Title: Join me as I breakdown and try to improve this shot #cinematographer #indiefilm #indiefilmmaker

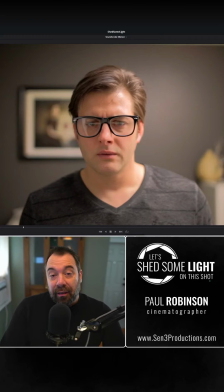0s
Welcome everybody, my name's Paul Robinson. I'm a cinematographer here at Send 3 Productions, and let's go ahead and shed some light on this shot right here. What do we have going on? Well, we have our master thespian Ryan Katzer staring pensively into a wardrobe at some documents. How's the scene set up?
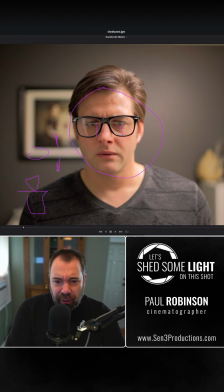14s
Well, we have our camera inside the wardrobe, we have our actor here, we have two windows that are just off camera here, and I set a light right here which bounces into the ceiling, bounces into his forehead, giving us this specular highlight, which is not very nice. It kind of lights up the background, has a very, very flat shot.
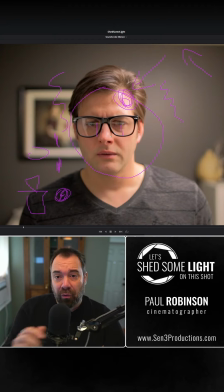31s
Should be a very, very simple shot, but I managed to go ahead and ruin it anyway. So what would I do to make it better? What I would do is we have our camera, we have our actor, we have our two windows. First thing is I would put a light right outside this window, blast it through the blinds.
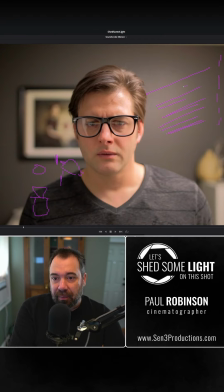45s
We have our blinds here, giving us a nice streak of light back here, which is broken up nicely by the blinds. I would warm this light up because I believe the scene takes place in the morning. So we have some nice texture back here, right? We add a little bit of haze. Maybe we can catch some of those streaks of light. Nice warm light back here. Give us some texture.
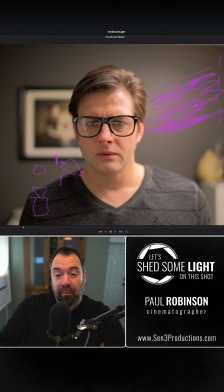61s
Give us some depth to the shot. Push the background back a little bit. Then I'd add a nice soft light right here. Hit the side of the face, right? Nice soft warm light, which is motivated by this light right here. And a nice warm soft light here, hitting the side of the face, hitting the shoulder, kind of spilling over a little bit.
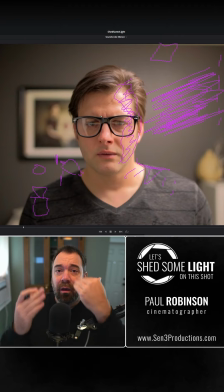78s
And that's going to give us some shape to the face, right? This side will be, a lot brighter than this side, but I want to go ahead and further that. So I would add a flag right here, which would bring all of this down. Bring all this down, give us a nice contrast ratio in the face, right?
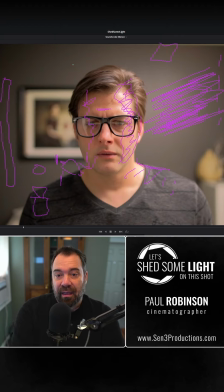92s
To further shape that face, give us some dimension on that face. And then my final light would be a nice kicker light, a little bit harsher in the background. I would just hit the side of the face here, just this ear, the back of the cheek a little bit. Hit the shoulder here a little bit, and I would actually cool this light down a bit.
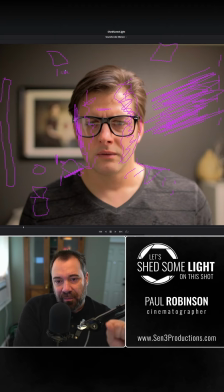110s
If this is, let's say, 3200, I'd make this maybe 45, 56 at most to kind of cool this. It'll give us some nice color contrast as well as some brightness contrast on the face, and I really think that would help pop this out of the background because this background is going to be warm. It's going to be falling to darkness over here,
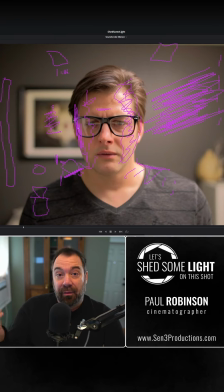127s
so I feel like that would really help this shot at least a bit, right? And so thank you so much for hanging out with me. If you have a shot or a frame you want to go ahead and send my way that I can scribble all over, please do so. Until next time, just keep on rolling.